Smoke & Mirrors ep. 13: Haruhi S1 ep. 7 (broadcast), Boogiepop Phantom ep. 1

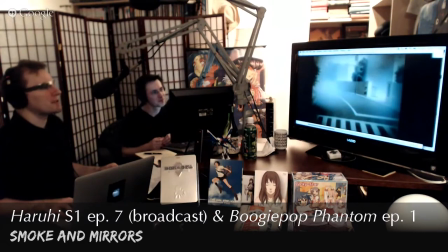[40:40]
yeah so now we start discovering what's going on and this is where I really fell in
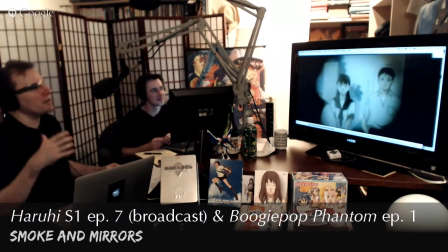[40:45]
love with this series to be honest when we now meet Saotome and the friend in junior high oh yeah and we find the friend looks much more like Moto now yeah she's shy, she's reserved shy girl very sweet yeah
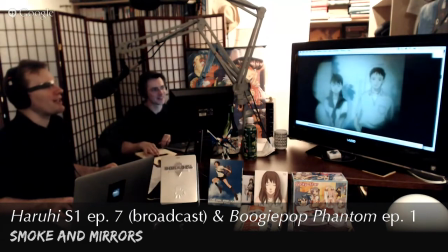[41:06]
whereas Moto is a little more outgoing and you find out that the two of them have shifted over time. One's become more like the other and vice versa. Personality has become more extroverted and social.
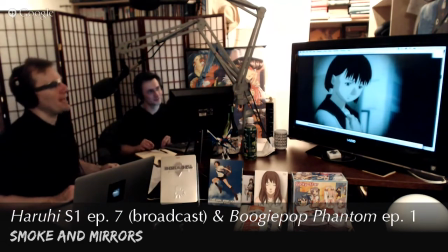[41:20]
And also short hair. And short hair. Yeah. And now when did this change occur? Right around when Sao Tomei showed up. Interesting, isn't it?
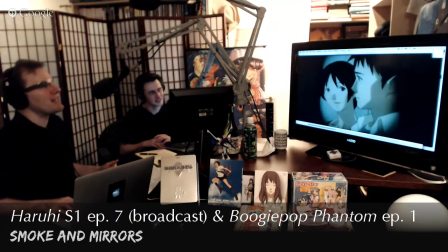[41:33]
Yeah. So again, we get some interesting moments where, okay,
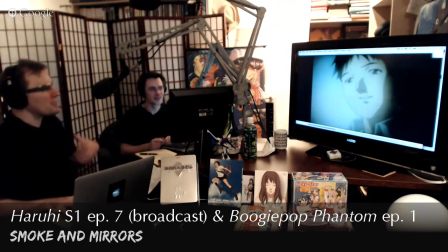[41:39]
and to that point, this is immediately followed by this cacophonous
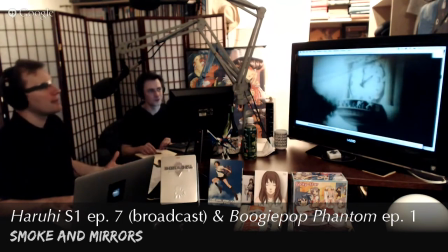[41:46]
cuckoo of a clock. So it's very jangly. Jarred me out of my seat. Yeah, very disorienting. And we noticed two things about this. One, it's about time. It's about the passage of time. Things are changing.
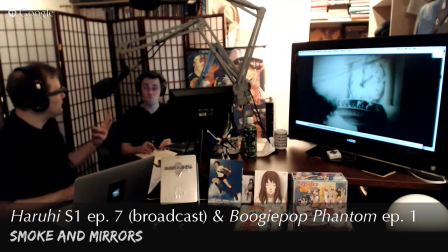[42:01]
We also see that the clock is set to two o'clock. Two. It's about two people and how they're changing.
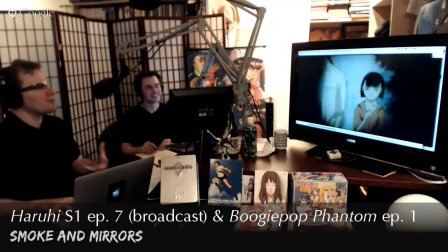[42:11]
A lot of symbolism and imagery going on. So now we see that these characters are starting to change and that they're flipping around.
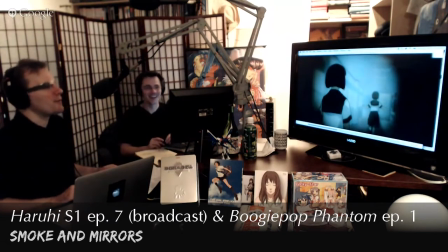[42:17]
And now we get this little surprising moment where the friend whispers that she lost her virginity. Yes. And she's becoming even more free-spirited. And she's not just staying with Sartome.
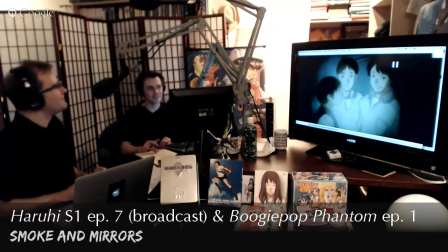[42:30]
Sartome, no. At that point, she's kind of sleeping around on him. Exactly. Playing in the fields. so eventually she breaks up with him too and what's interesting too here is again because of that psychology this isn't simply about
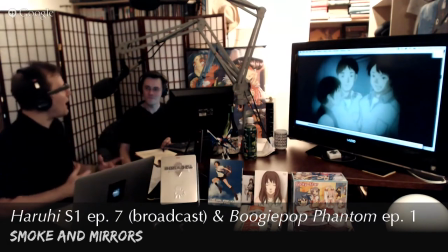[42:49]
Motto and the friend acting differently, the friend is leaving Motto behind the friend is kind of moving on she's moving forward in her life going through the maturing process of developing sexually and socially Yeah,
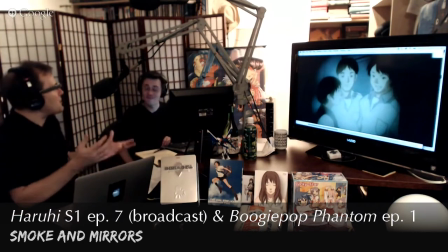[43:05]
and you get this feeling that Moto feels, I mean, junior high, Moto probably hasn't had a better boyfriend yet, or arguably. And then as soon as her friend has a boyfriend, suddenly Moto starts to pull back. She draws back. She sees, wait, wait, something's, she sees what her friend does and does a 180.
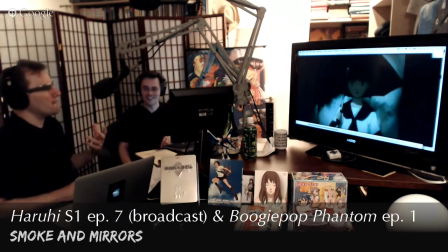[43:25]
Yeah. So in a lot of ways, this is all about jealousy to an extent, and Moto's feelings of jealousy.
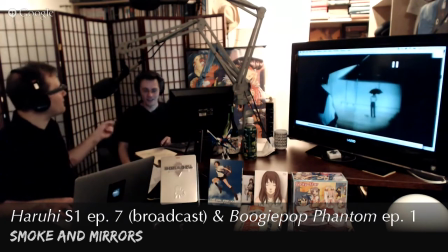[43:33]
Now, you point out this very helpful thing. Now, Moto seems to have feeling for this Satome, but her friend was involved with him. Yeah. So she seems to have taken her feelings and kind of squashed them so that it didn't interfere.
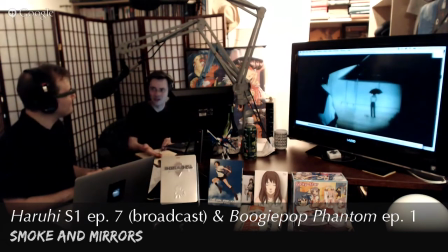[43:51]
But she observed that her friend was running around on the guy. So then we come to this scene where Satome and Moto meet together
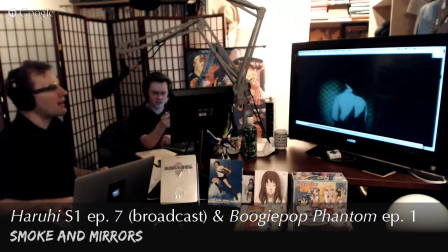[44:03]
By the rabbit cage And rabbits are kind of significant
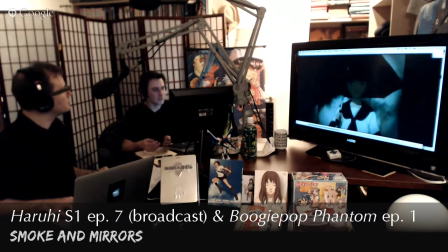[44:08]
Rabbits have been used For determining pregnancy Through many cultures If you take A woman's urine And you inject it into a rabbit If she's pregnant I believe it kills the rabbit So when you hear the song Sweet Emotion by Aerosmith Can't catch me because the rabbit done died
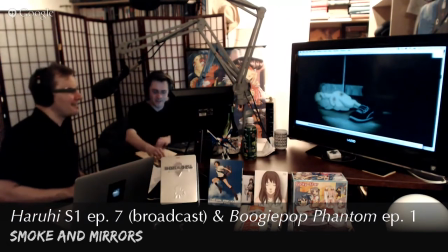[44:28]
Where he's talking about that the chief of police's daughter, the rabbit done died meant that he got her pregnant. Yeah. So it's not explicitly said here.
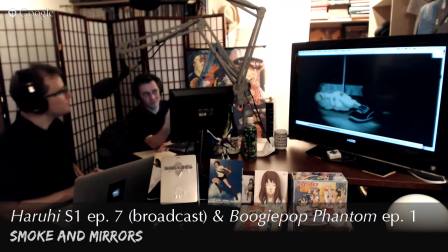[44:44]
No. But there's some deeper implications that there's a dead rabbit there. Yeah.